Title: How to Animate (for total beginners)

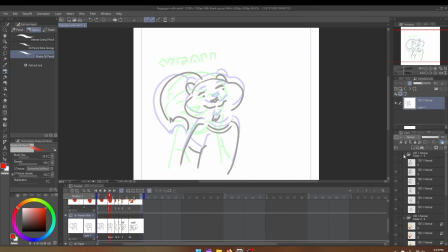Now, to refine this, we go ahead and add some line art.
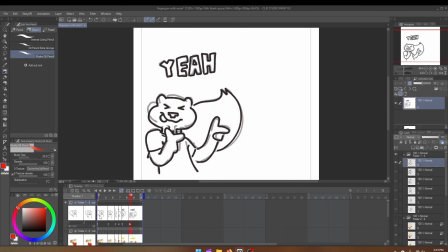I'm going to turn off the onion skin so you can see it a little bit better. Our line art adds a little bit more detail. You can see there's a little bit more fur detailing happening in the line art, and also just makes everything look a little bit cleaner.
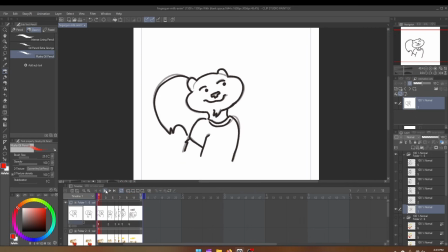I kept a very simple style for this one, just for the sake of getting it done.
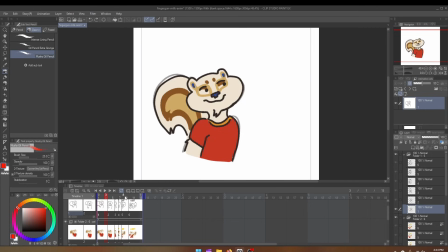Then we have to get into color. Color can be a little bit tricky. As you can see, sometimes when you add the color to an animation, it adds new areas that you'll then have to animate. In my case, the squirrel tail has stripes, so I had to animate the stripes to make them look like they were flowing with the tail from one side to the other. There's also areas that need to stay consistent.
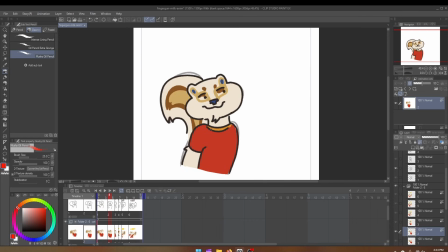Consistency is very important in animation. It helps make everything feel grounded. Certain things, like the collar of the shirt, his nose, the size of his ears, the size of our character in relation to the frame. All of these things we want to keep relatively consistent.
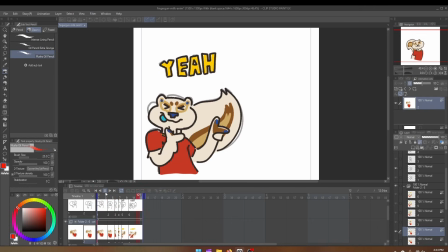Uh, that helps the animation feel natural and quote unquote real and grounded in reality. You'll notice that his tongue kind of sticks out longer here before pulling back in our final frame.
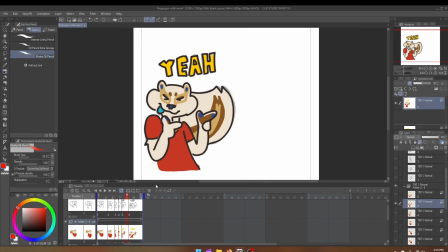That's a squash and stretch. We stretched the tongue out and then we squashed it back. We also did that with the ears here. They stretched up and then they squashed down back in place. It just helps everything flow and feel very smooth and natural.
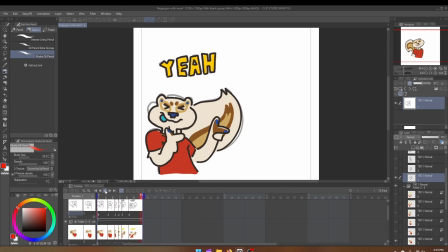In animation, you want to keep everything simple. You'll notice that there isn't a design on the shirt. This is just to help save time. This particular animation took me about 2 hours, and honestly, a professional could have done it even faster.
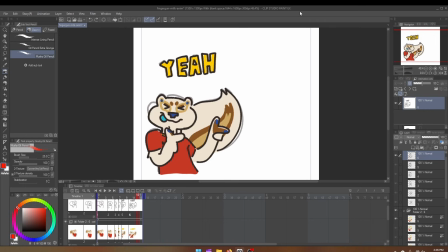Now, like I said, I animated this using Clip Studio Paint X, but you have options.
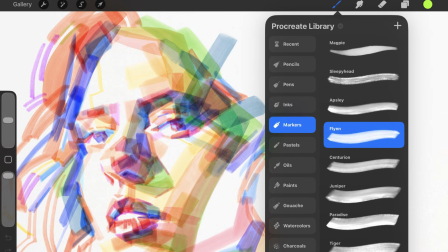You could animate this in Procreate, you could use the Adobe suite, Adobe Animate.
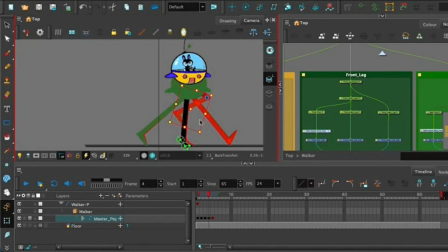Toon Boom is a great professional option.
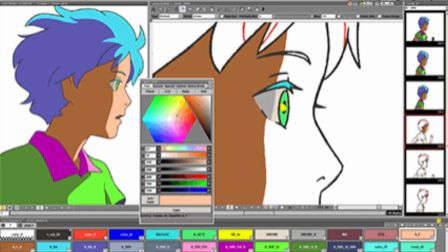There are also some free options like OpenTunes, for example, and you don't even need a program.
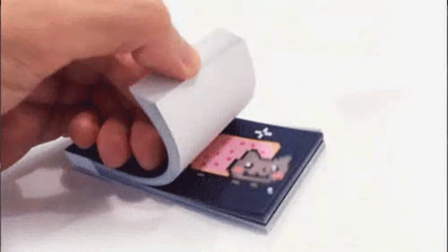You can get a flipbook and animate completely traditionally.
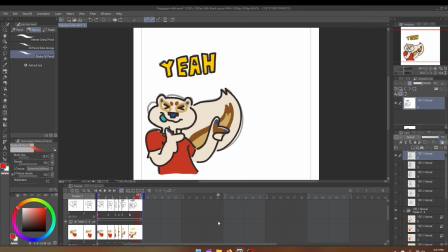You can even draw all of your frames. Open something like clipchamp, which is a totally free program, and use that to put together your frames into an animation.
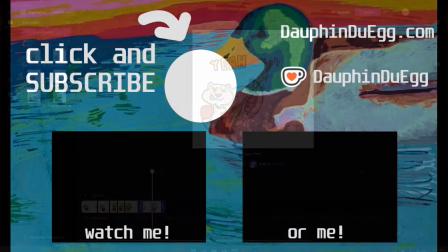I hope this was helpful, and I would love to see what you guys make.
僕たちは生きるほどになくして